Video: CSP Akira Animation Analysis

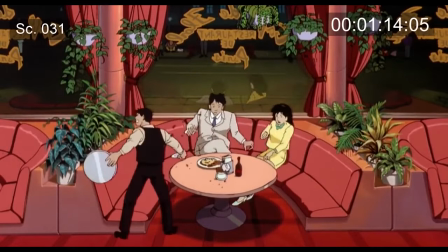At 01-1601, there's another significant pop as the motorcycle comes through the window.
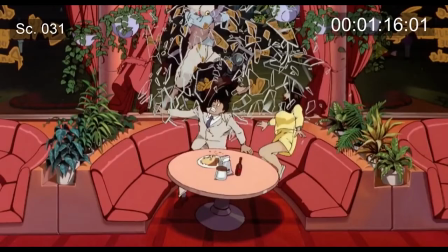This is to simulate the sharp reactions from the couple, so that's okay. But the props in the BG again pop badly, like a new artist is drawing them.
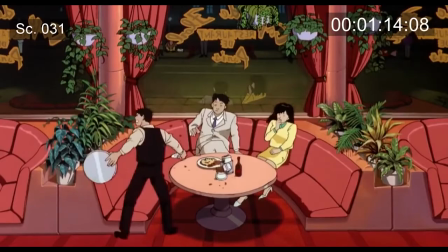Notice that the crash is on twos, making the action snappy, but a little poppy and jumpy.
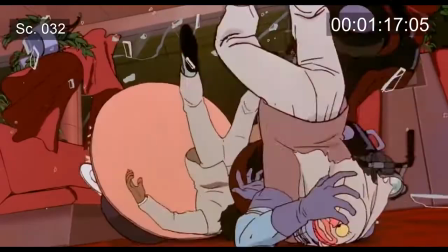It works at speed. Scene 32 is a cool shot, but unfortunately has some major problems.
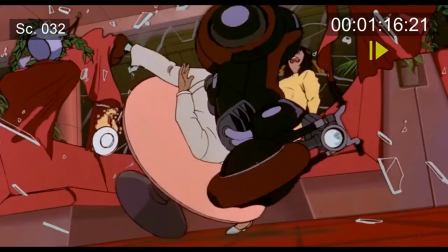At frame 01-16-21, the biker pops off entirely.
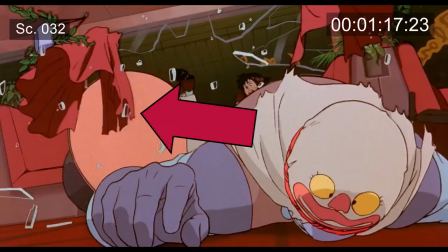At 01-17-23, the curtain is mislayered in front of the table.
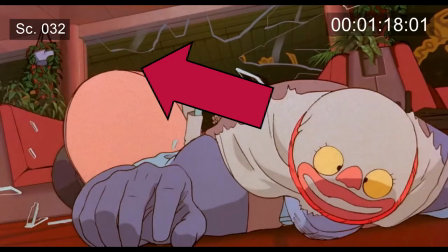And at 01-18-01, the curtains and one of the hanging plants pop off entirely.
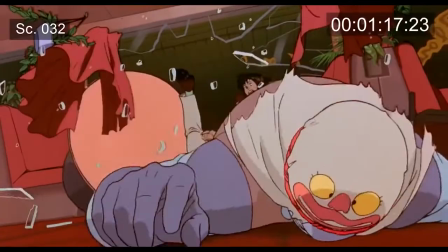Pops like this happen frequently in animation, even in modern digital animation. but I'm surprised that these goofs weren't caught by some quality control person.
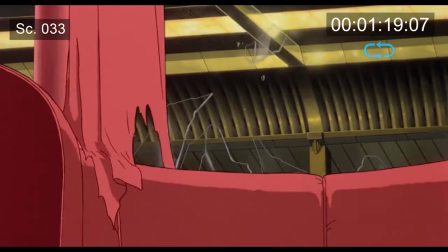Scene 33 is another simple scene of Kai coming into camera. I like the framing through the broken window and the touch of smoke at the bottom of frame.
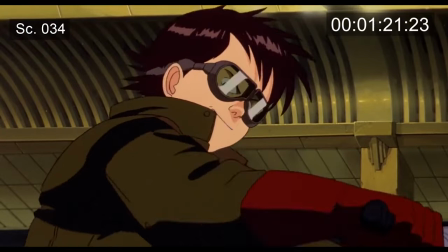If I were directing though, I would have removed the camera move at the head of the scene. Don't really need it here.
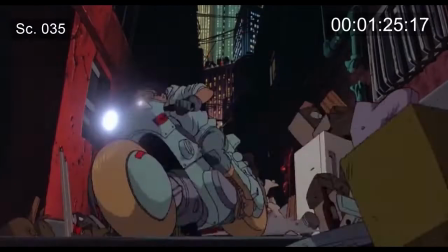Scene 34 is an equally simple scene. Nothing to report here. Scene 35 is a cool shot of three bikes coming into camera.
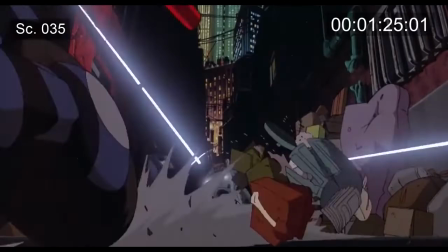Note the changing lighting effects on both the painted BG and the props screen right.
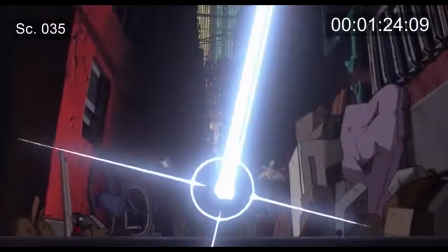The rest of the action is a little poppy when you look at it frame by frame, but it works in motion, implying a very high speed through the alley.
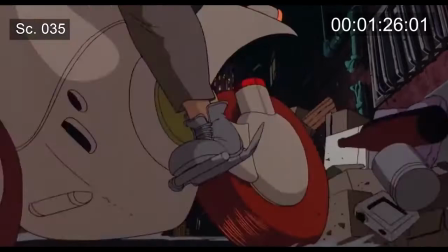The only error here is that the lighting effects stay on after the bikes pass by and the dark lighting doesn't return, but who's going to notice that?
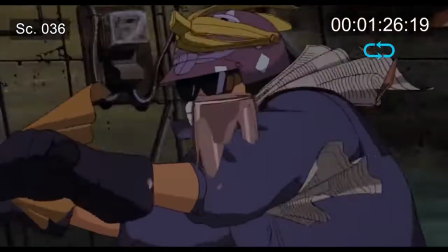Great overlapping action in scene 36. I love how the banana and newspaper slowly flies off this guy's body as the scene progresses.
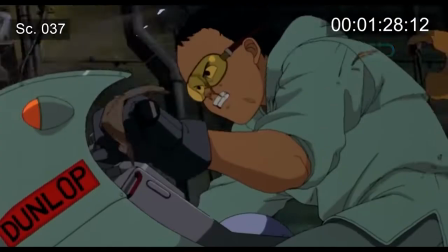Easy to miss considering how fast the scene is playing. Scene 37 also has excellent overlapping action, just less banana peel.
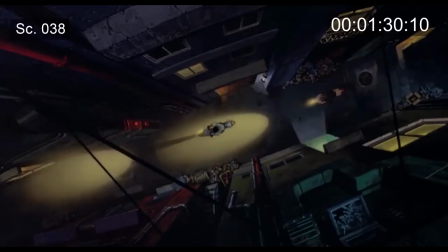Scene 38 is a cool shot with a cool BG painting. Notice the exaggerated perspective on both sides of the alley leading the eye down to the street.
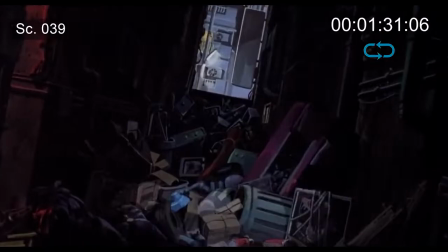Nice touch with Tetsuo's shadow in the headlights.
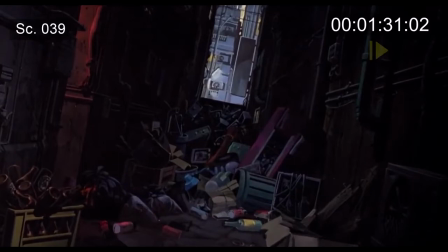Scene 39 is super fast, but notice again the spotlight effects conforming to the fake shape of the painted BG,
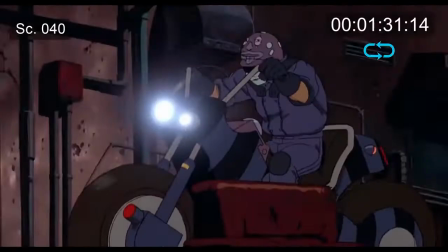applying 3D depth to a flat element. I'm not sure if scene 40 was a nightmare to animate or a joy because the chaos of the debris is just wild.
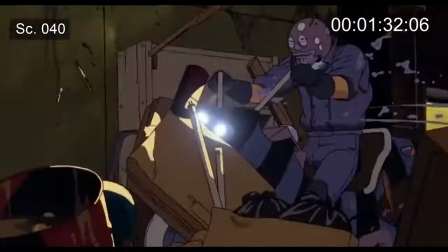Some animators might think this would be a lot of fun to just draw crazy stuff. Other animators would probably hate to keep track of each flying piece of trash.
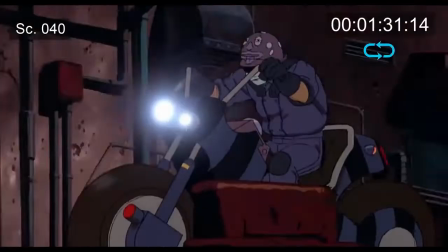Either way, the scene is expertly done. Bravo on the hard work on, again, a very short scene.
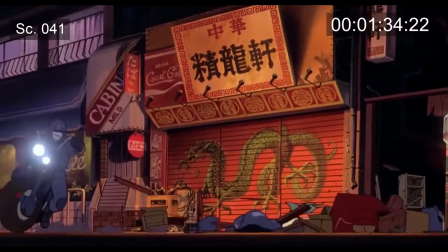Scene 41 is another solid action shot.
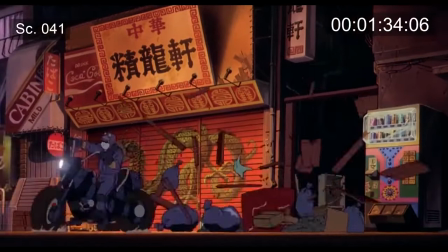I love the sweeping action of the motorcycles going first right to left, then cutting back left to right.
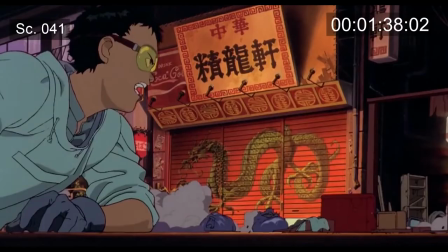We have more of this slow motion smoke in the background. I guess this is just how the art team wanted to do their smoke and dust for the movie.
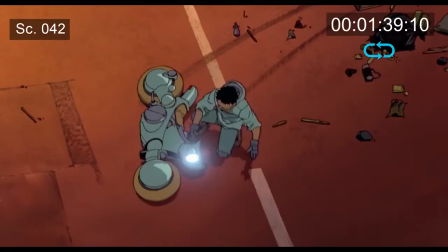Another fantastic BG painting here too. Scene 42 is one of the most thoughtful scenes of the sequence. The animators and timers took great care in slowing down their animation to make Tetsuo struggle with the bike, implying the bike is super heavy.
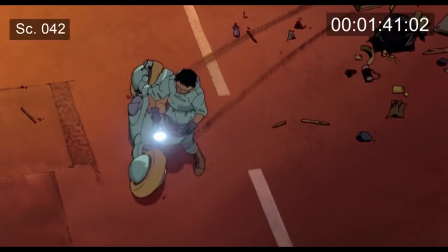You really don't see much of this in animation nowadays. Even for a really heavy object, animators and directors will add, like, one pose of the character struggling and then they lift up the object like it's no problem.
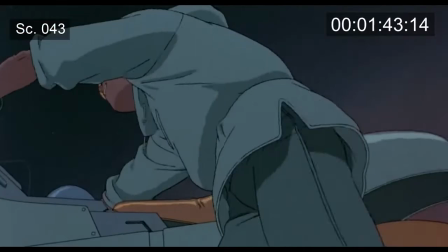But I was really sold on the weight of the bike here. Another instance of the team going the extra mile.
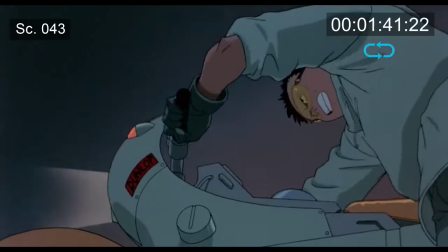Scene 43 is a cool angle to shoot from. An ultra-low upshot. But it looks like we're missing the background entirely.
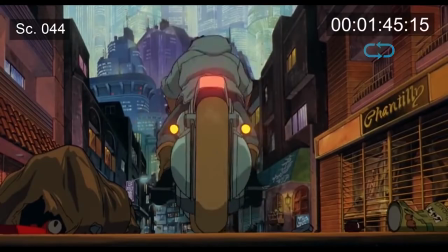What happened to the surrounding buildings? Scene 44 has our slow-motion smoke and dust again, but this time it dissipates off pretty quickly.
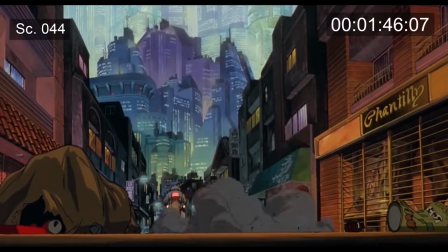Another great BG painting, showcasing the small, run-down side of town, contrasting against the huge city further in the background.
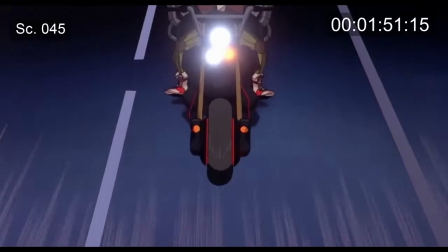Scene 45 is a jump to some sort of highway, and we're back to the speed lines implying a fast, cruising speed.
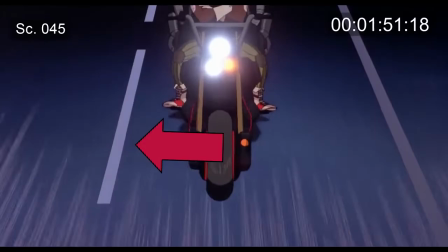The panning lane divider lines are a nice touch too, again showing fast movement.
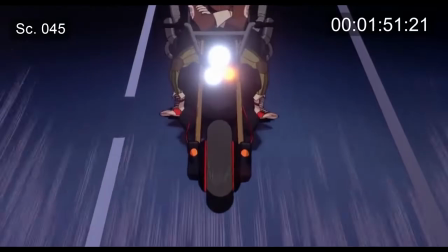Not much else to report here besides some slight overlapping animation on the first two bikers' coats,
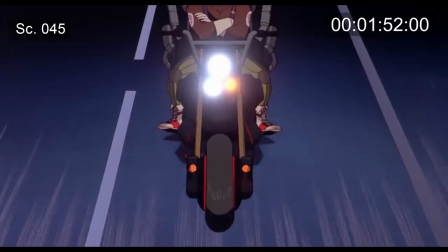and some traceback rumbling animation on the mufflers of the third bike.
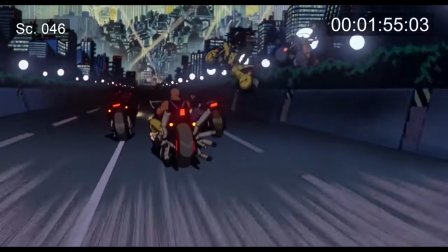Scene 46 is, in my opinion, an ugly-ass shot. The parallax is moving oddly.
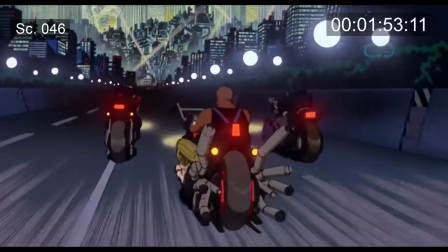The layers are cut out poorly and moving in weird directions, and too fast. The lamps and the BG take over the shot.
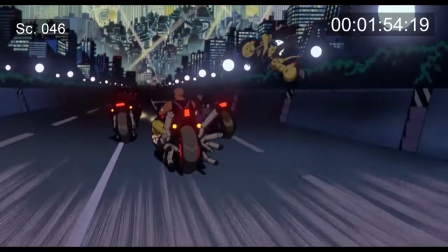All this bright white light crowds all the action, and I don't get the impression the bikes are moving fast enough here.
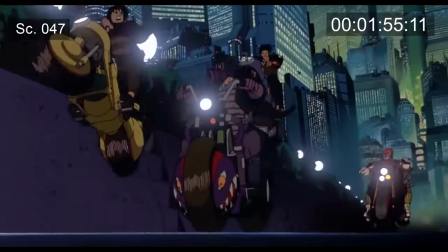The speed lines aren't matching up for me. If it were up to me, I would have removed them entirely in this scene.
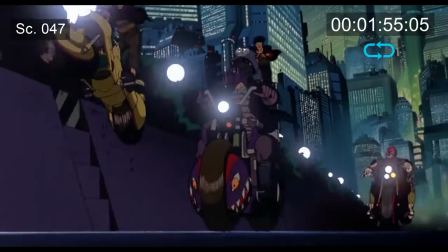Scene 47 has more background parallax effects that I think is a little too much and overemphasized.
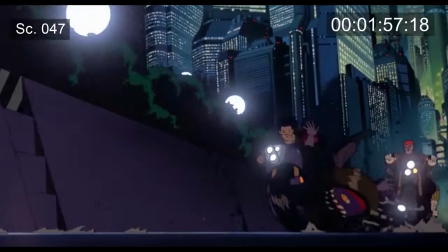Nice articulation on the purple biker falling over, but it again feels like it's in slow motion.
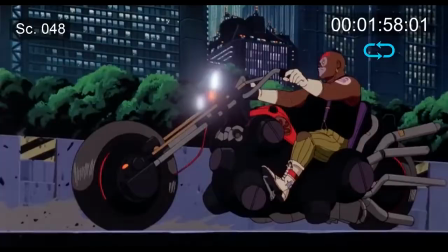Scene 48 is a much better, simpler parallax BG effect, although we lost the streetlights.
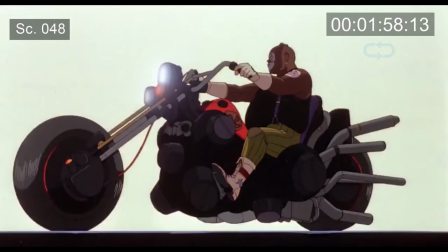Hookup error. The scene looks better without them, though. Frame 015813 is our Akira explosion effect again, a full white card simulating the initial explosion of the bike.
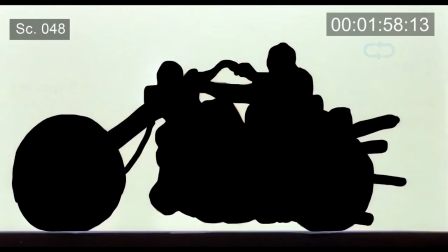I like that the animators chose to not add a rim light or silhouette effect to the foreground biker, as one might expect.
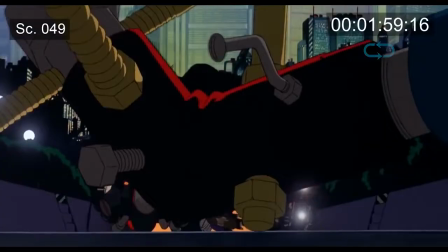Scene 49 has more parallax than you can't even really see because there's so much going on in the foreground of the scene, but that's okay.
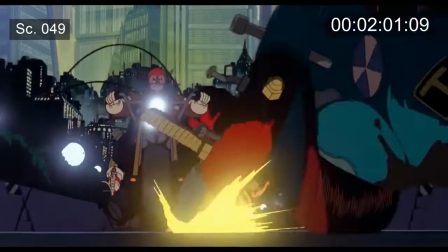I think the motorcycle explosion and debris should be falling away faster into the BG.
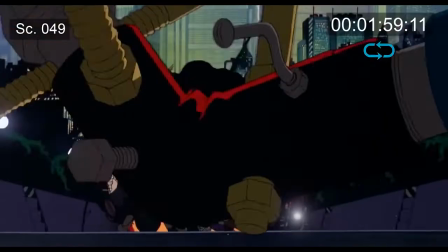Right now, it looks like either the bike is still moving super fast along with the other bikers, or the bikers aren't moving very fast at all.
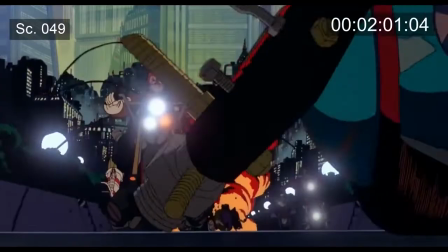I guess this is just another dramatic effect of how the animators want to portray the sense of speed in the film.
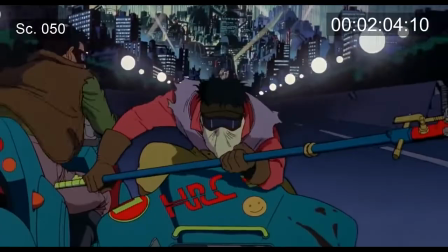Scene 50 has a more simplified, overlapping action, but it still looks good. Notice that the bikers move straight left to right across camera.
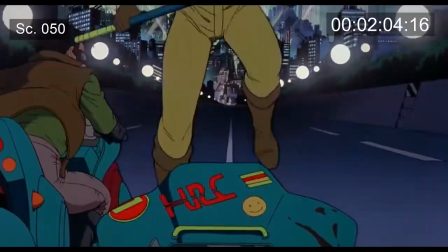This saves the animators the difficult job of redrawing the characters coming closer to camera. Good choice to save a little money.
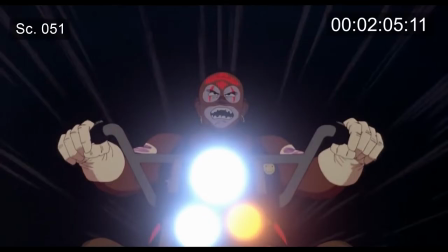Scene 51 is another pretty big cheat. Instead of a painted BG, we have these speed lines in the sky.
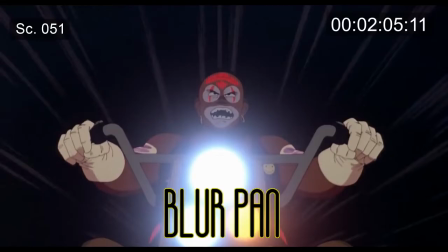We call these ziplers, zippans, blurpan BGs.
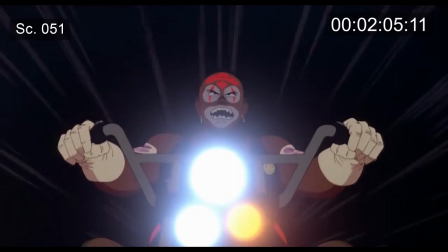They have lots of names and they're a quick way to fake a moving BG without painting a massive asset that moves with the camera.
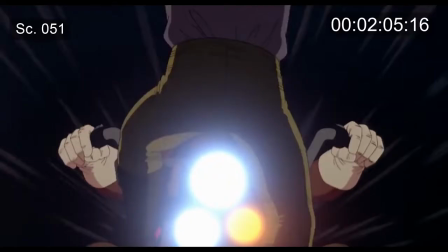The animation on this bad guy is pretty weak.
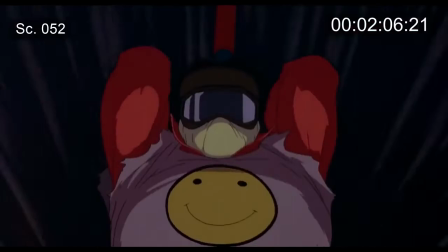He overlapping animation on the gloves. 52 is a simple reverse shot of 51, and now we're at the bad guy biker's point of view.
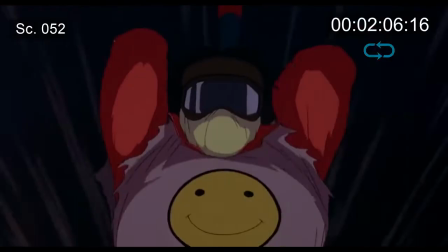Another blur pan BG, this time though, with no overlapping animation on the character's clothes.
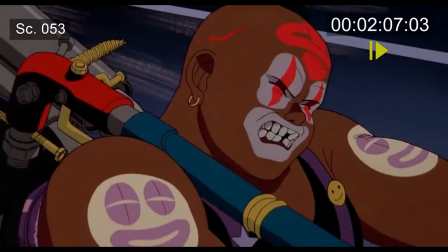Notice this big pop in scene 53, again implying the very fast motion of the swinging pipe.
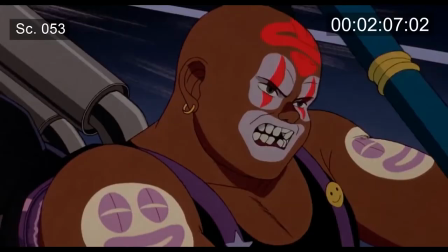This works, but it's so fast that you don't really notice that this outstretched nail is actually cutting the biker.
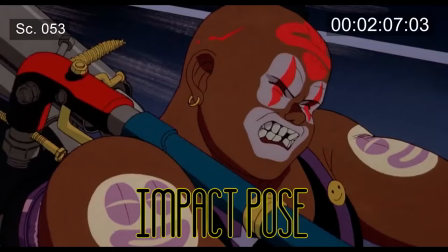Nice detail, but really hard to read. This scene should have had what we call an impact pose. This is a type of key pose that specifically details the action of an impact, and it's super important that the audience gets at least one clean frame of the contact during any impact action.
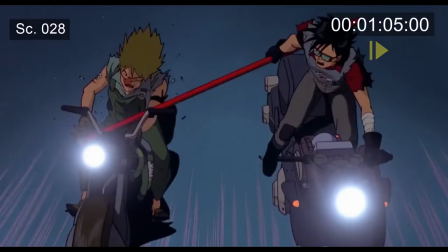Otherwise, it's not clear that there's any impact or collision at all. Scene 28 had this crucial impact pose, and the action was stronger for it.
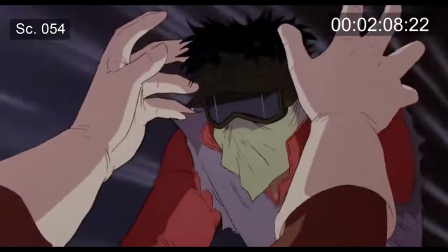54 has another missing BG, replaced with the blur pan. Again, works fine in the moment.
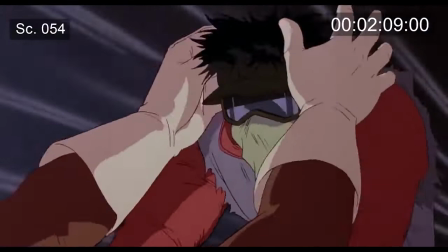The overlapping action on this character returns. Most importantly though, I love this edit here.
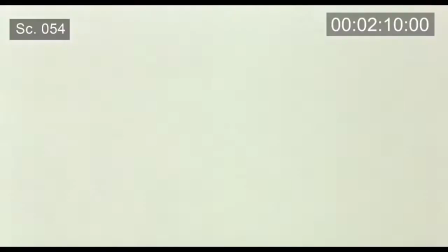The editor uses the white flash showing impact to also cut to the next scene and show us the rest of the action from a better angle.
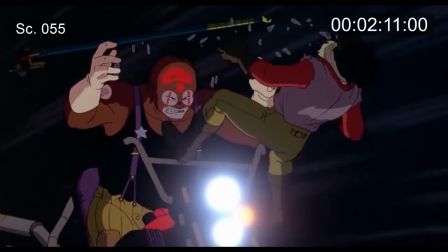This is the inventive editing I love to see in live action films, and it's very cool to catch something like that here too.
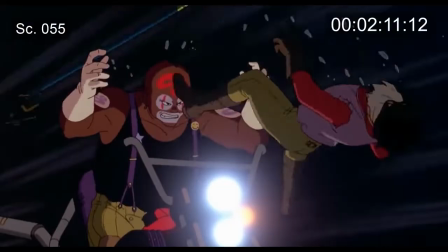Scene 55 starts with this impact BG color card that fades off. Don't think you really need that.
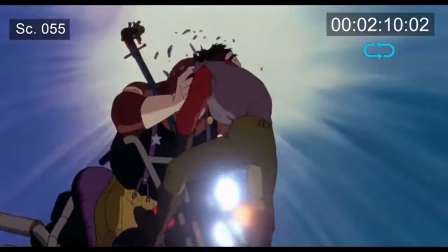The white flash at scene cut worked fine, but this is cool too.
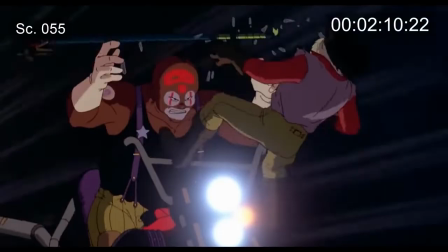The pipe guy again falls in slow motion while the BG whizzes by, so something feels off here, but the animation is solid.
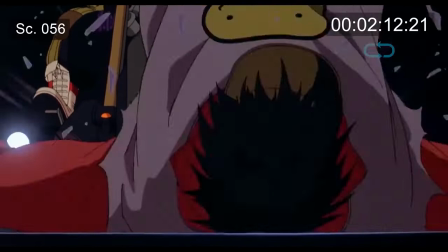In 56, these stupid lamps are back with no city BG, but I think the shot works.
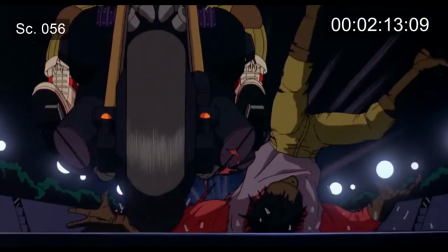Nice touch on the bike going over this poor dude's arm.